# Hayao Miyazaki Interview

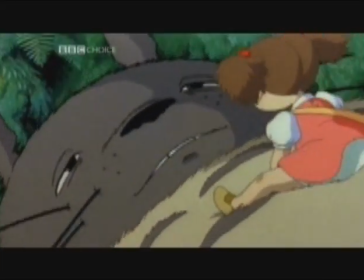(0:00) Who are you? Boo! Boo! Boo!
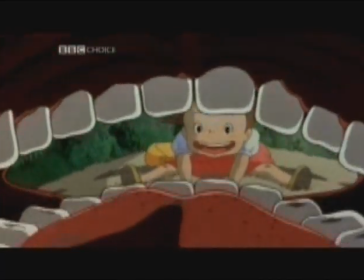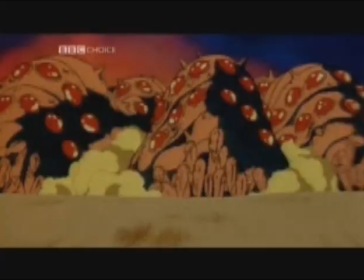(0:11)
Japanoama began as an exploration of my passion for all things Japanesey and near the top of my list of lust is a man who,
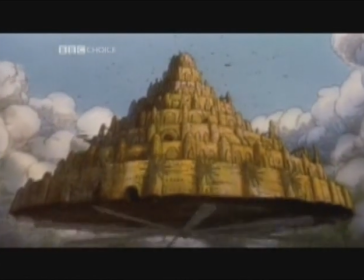(0:18)
without sugarcoating the uncertainty and hazards of life, manages to portray the magic of childhood with warmth and respect.
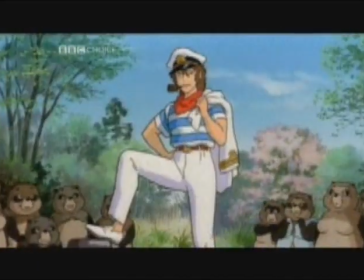(0:25)
Hayao Miyazaki.
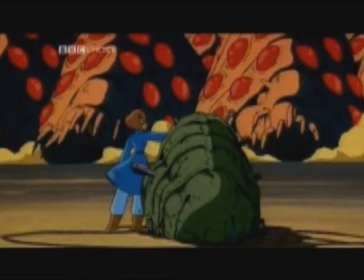(0:28)
Miyazaki's mind-blowing crop of animated features includes Naushika, My Neighbour Totoro, Princess Mononoke and most recently Spirited Away.
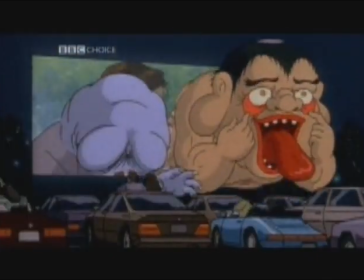Miyazaki-san, first of all let me say I'm a huge fan of yours. Thank you so much for finding the time to speak with me for the programme. They call you the Japanese Disney. I wonder how do you feel about that? I'm not very happy about it. Disney is a producer but he's not a director. Now, Disney is such a big company. They're very keen to have everything in the world.
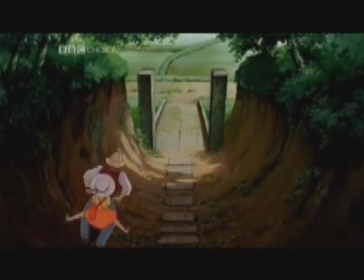(1:09)
You obviously have a great fondness for children, but also an ability, it seems, to put yourself in their shoes for their age, which is quite remarkable for any adult, I think. Is this something you've always had? As I'm exploring animation with the main character, I recall old memories. I also see my friends' daughters a few times a year when we go to the cottage in the summer.
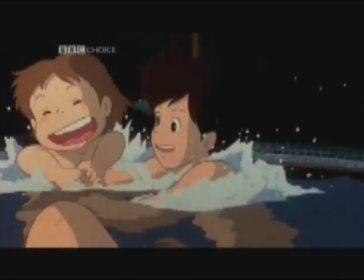(1:34)
Looking at their facial expressions always teaches me something. All the movements and feeling of the main character are taken from them.
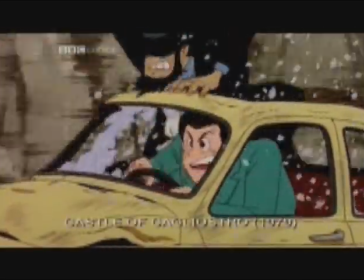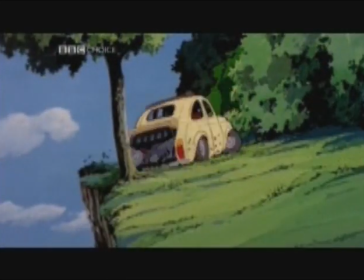(1:54)
After years of directing animation for television, in 1978, Miyazaki directed his first feature-length film, The Castle of Cagliostro.
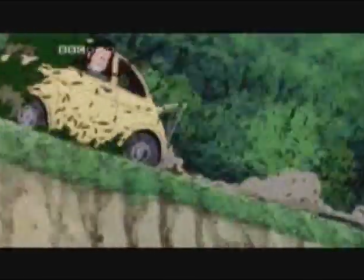(2:02)
It won the praise of critics and filmmakers the world over. In fact, Steven Spielberg reportedly chose this as the greatest car chase in any film ever.
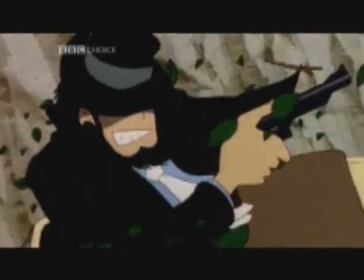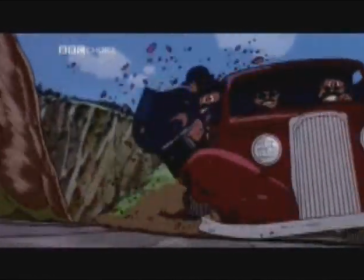(2:17)
However, it wasn't until 1988 that Miyazaki and his studio Ghibli would win widespread recognition with the stunning My Neighbor Totoro.
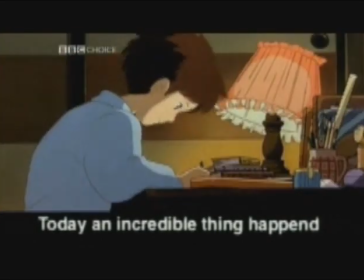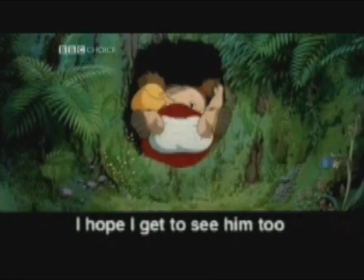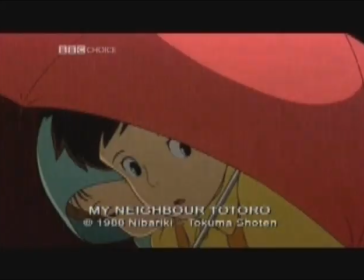(2:37)
It's the story of two sisters, Mei and Satsuki,
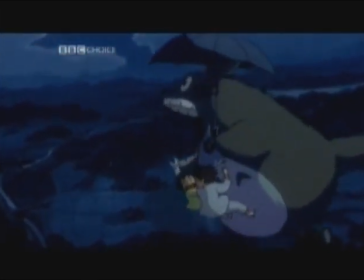(2:41)
who move from the city to the country where they discover a family of warm woodland creatures whom they call Totoros.
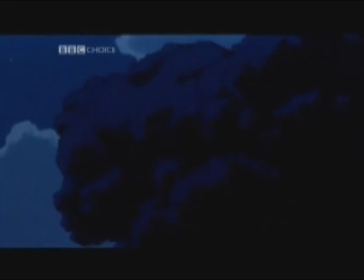That scene with the bus stop where they're waiting for their father and the cat bus comes, which is one of the most wonderful scenes in any animated movie.
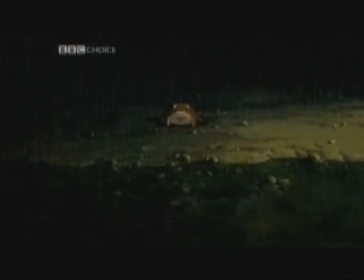(3:03)
And what strikes me is you rarely see films at that pace, scenes at that pace,
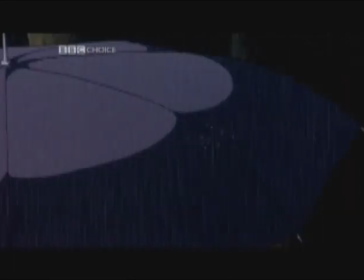(3:09)
and with that kind of relaxed feel in American animated movies. It seems very unusual. It just happened to be like that.
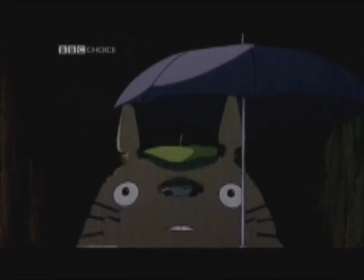(3:19)
My original plan was much shorter. However, it became longer as we started visualising the images. In the end, it turned out to be a great scene.
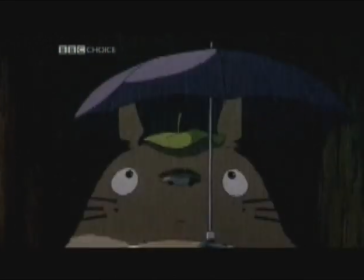(3:31)
It was most fortunate, a mysterious scene made with spacious music and images.